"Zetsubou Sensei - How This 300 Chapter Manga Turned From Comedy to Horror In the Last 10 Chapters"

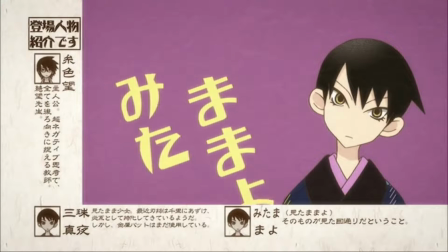[4:17]
Okusama Nami, who is a high school student and also a wife. Mitama Mayo, the second member of the terrorist organization, and Fujiyoshi Haram, a yaoi girl.
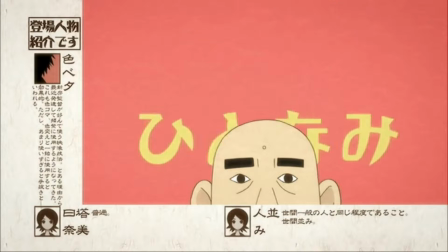[4:27]
Their names are homophonic like Zettubo Sensei, which directly correspond to their personalities.
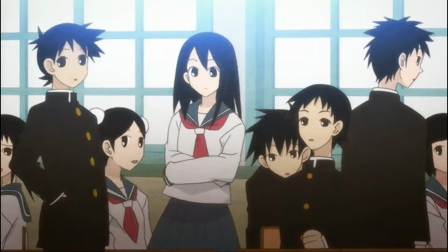[4:32]
For more details, you can watch episode 10 of this anime's second season. In addition to these main characters, there are many side characters, and most of them like Itoshiki Nozumu.
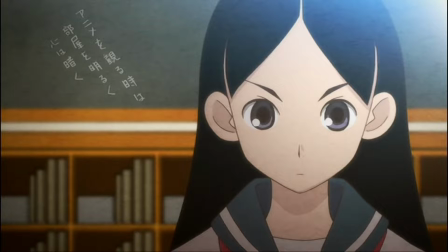[4:41]
But this is not a romantic development of the harem, but more like a dark humor type.
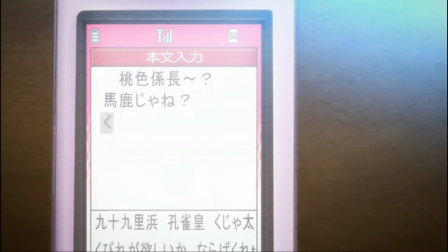[4:46]
The author likes to concretize a vague concept or phenomenon to satirize society.
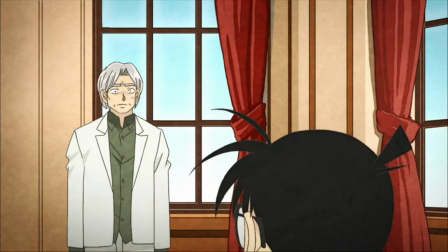[4:51]
I know that a lot of people who watch my videos come for Detective Conan, so I directly used Decibel Sensei's first season's episode 12's pattern on Detective Conan.
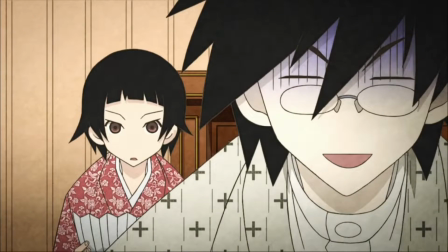[5:00]
This episode is used to discuss the unbelievable phenomenon of too much evidence within society.
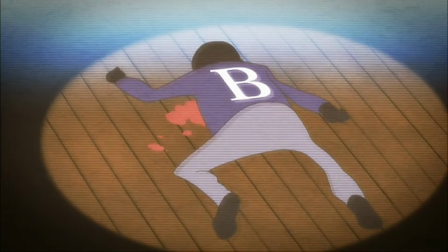[5:05]
For example, in the case of Detective Conan, a culprit who did not prove the alibi,
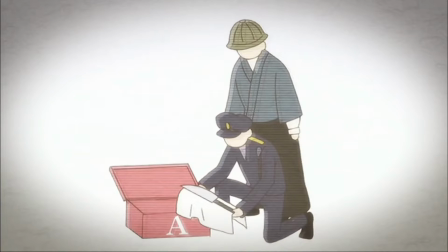[5:10]
had obvious motives for committing crime, and had the fingerprints on the culprit's tool, so much evidence that can point out that they're the culprit,
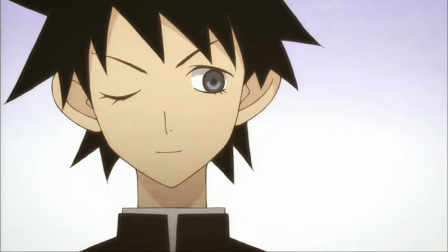[5:16]
the real culprit is definitely not them.
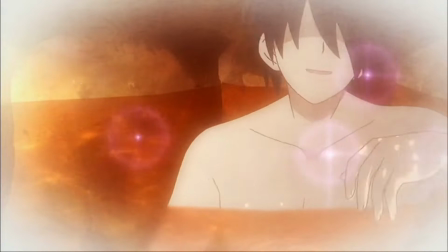[5:19]
Or, in the fifth episode of the first season, where everyone went to the hot springs together, and this hot spring can remove the toxins from a person's body.
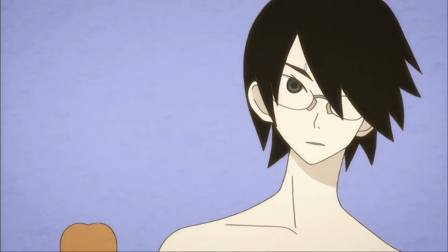[5:26]
This toxin actually represents a flaw of a character. Nozomu teaches his students that some appropriate flaws are also part of the charm for the characters.
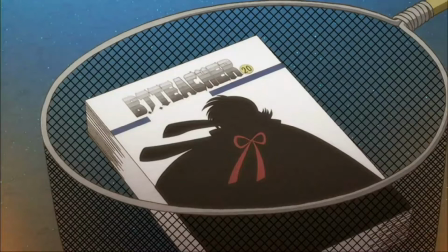[5:35]
If every character was perfect, then many classic fictional characters in the world will become homogenous.
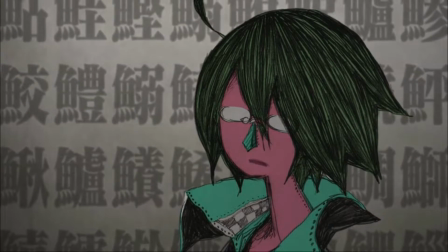[5:40]
Adding on to these creative plots of the author, the director of this anime has also exerted his imagination as much as possible,
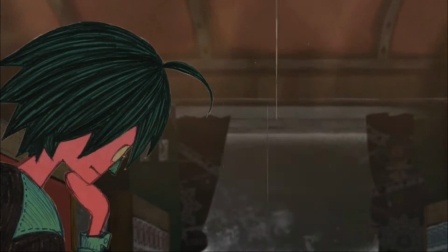[5:47]
opening a path that other anime cannot do to make Zettabou-sensei more unique. Have you ever seen several different art styles in one episode of an anime?
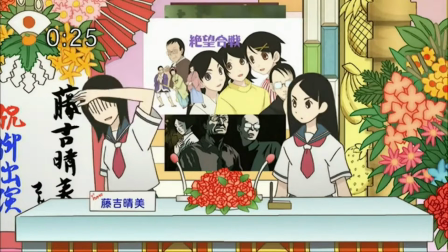[5:54]
It's like the reality show in episode 7 of this anime's second season.
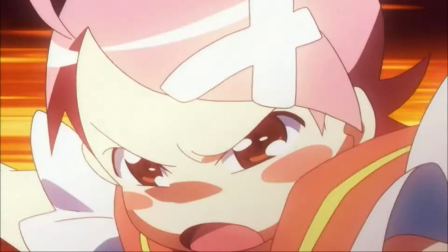[5:58]
Music shows of the last century, ninjas plus magic girls, cooking shows, painting shows, children's love drama cartoons,
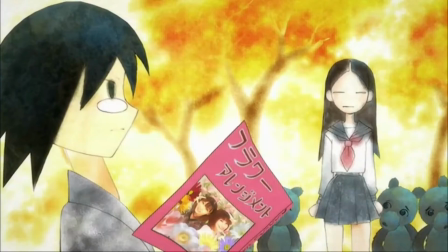[6:05]
silhouette animation, pastel animation, cutout animation, plastic scene animation, etc, etc.
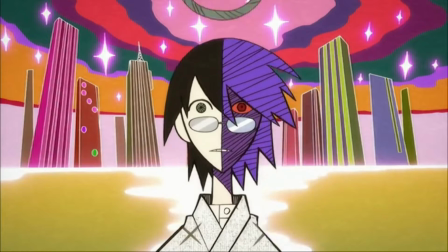[6:11]
There were some art styles that I couldn't even find the proper announce for. Among them, my favorite is the art style like the witches in Madoka Magica,
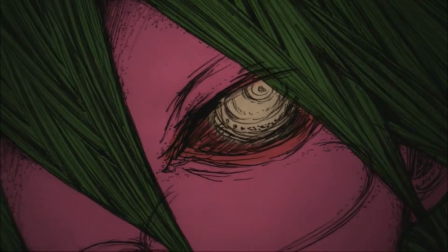[6:18]
or maybe the weird paper cutout styles of Madoka, which was Shimbo's inspiration when he made Zezabu Sensei. Some art styles will also change according to the needs of the plot.
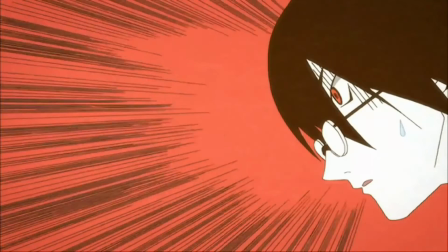[6:27]
For example, the story in the fourth episode of the second season tells that when important events happen, the viewers will always pay attention to some insignificant things.
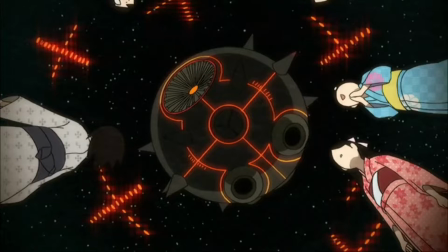[6:36]
In order to show this, the plot of this episode suddenly becomes like Ultraman, and the protagonist and them grows larger to deal with the alien invaders.
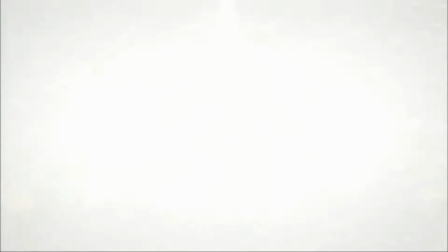[6:43]
It was obviously such an intense plot, but I didn't even notice what the content of this episode was about,
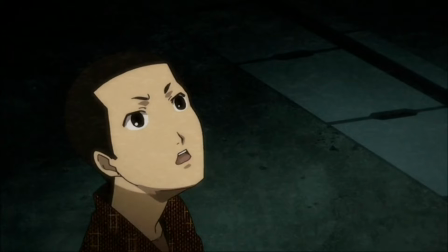[6:49]
because my attention was all attracted by the sudden change in the art style, the Neon Genesis Evangelion references,
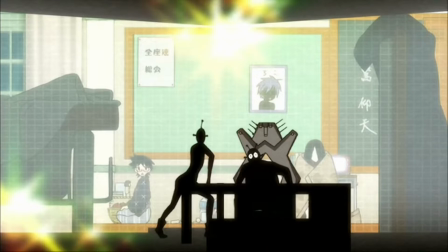[6:55]
and the small clips in the middle of the plot.
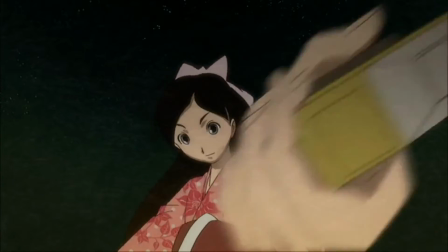[6:57]
In the second season, in order to express that people sometimes prefer to watch antique movies with audio crackles that have been detuned compared to high-definition movies,
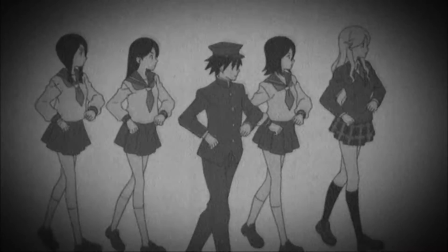[7:06]
the anime production team made the animation of the opening of the entire season into different resolutions.
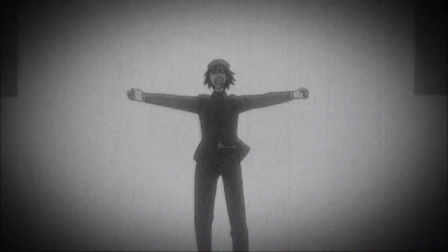[7:11]
Not only just the art style, they also like to play around with the cast voice actors, as they change the voice actors and characters without any reason.
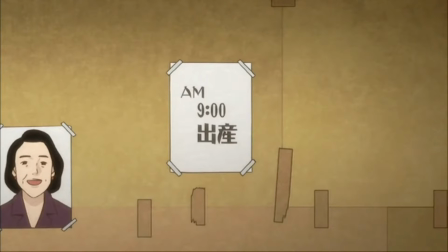[7:19]
Looking at the entire anime industry as a whole, very few anime dare to try this innovative behavior.
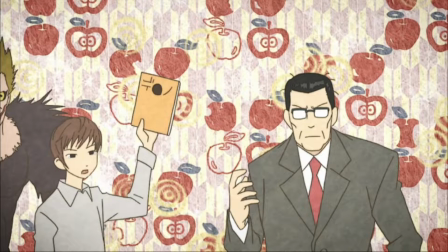[7:24]
In addition, Detective Conan, Death Note, Ki, etc. These references all appeared in Zettable Sensei.
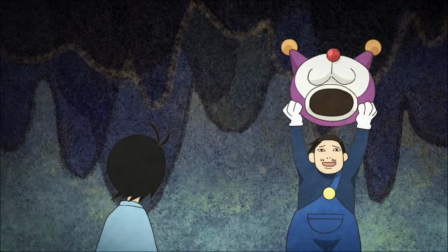[7:31]
It's a bit like Gintama, but compared to Gintama, most of the references in Zettable Sensei are very obscure.
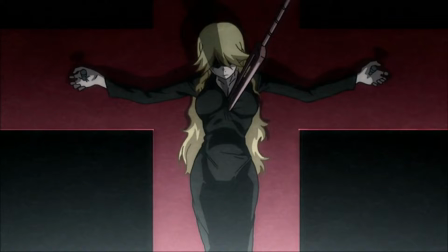[7:38]
Some require an understanding of Japanese, while others, even after googling it, I still don't know what they mean.
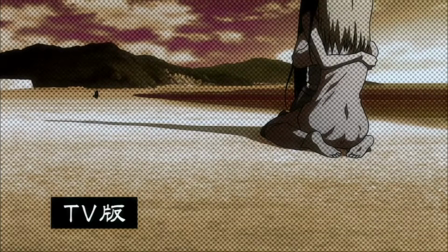[7:44]
And as a director, Shinbo Akiyuki likes the style of fast-switching scenes.
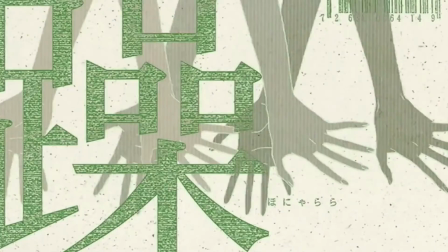[7:49]
The viewer's brain needs to process a lot of information every second while watching this anime, most of which are difficult to understand.
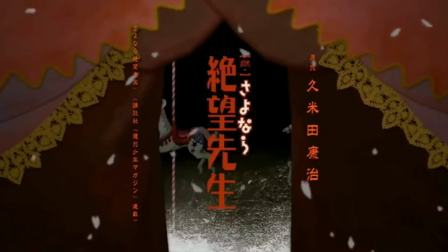[7:55]
So some viewers can't enjoy this anime at all, feeling that it will take an hour just to completely watch and understand one episode.
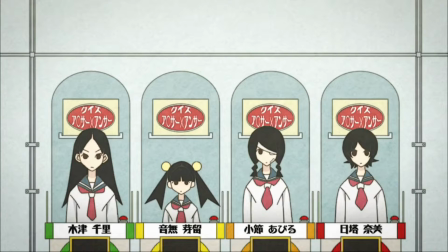[8:02]
At the same time, this anime also involves many sensitive themes, from the national government to a specific person.
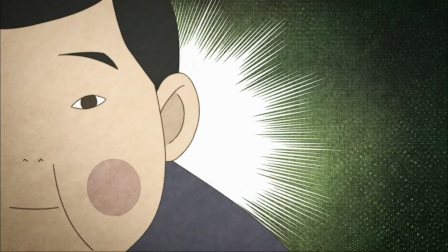[8:09]
The author can satirize them again and again, which makes Zettable Sensei destined to be unacceptable by most viewers.
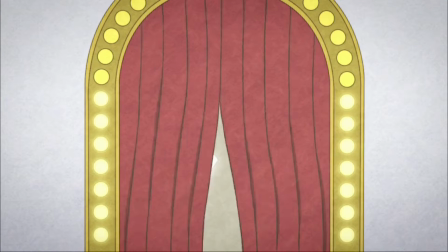[8:16]
I'm afraid that this video might be blocked, so I'll try to choose a less sensitive one from those themes, that is,
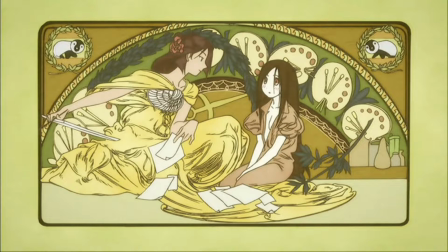[8:21]
the author's satirization of media hype and short news cycle in the first episode of this anime's second season.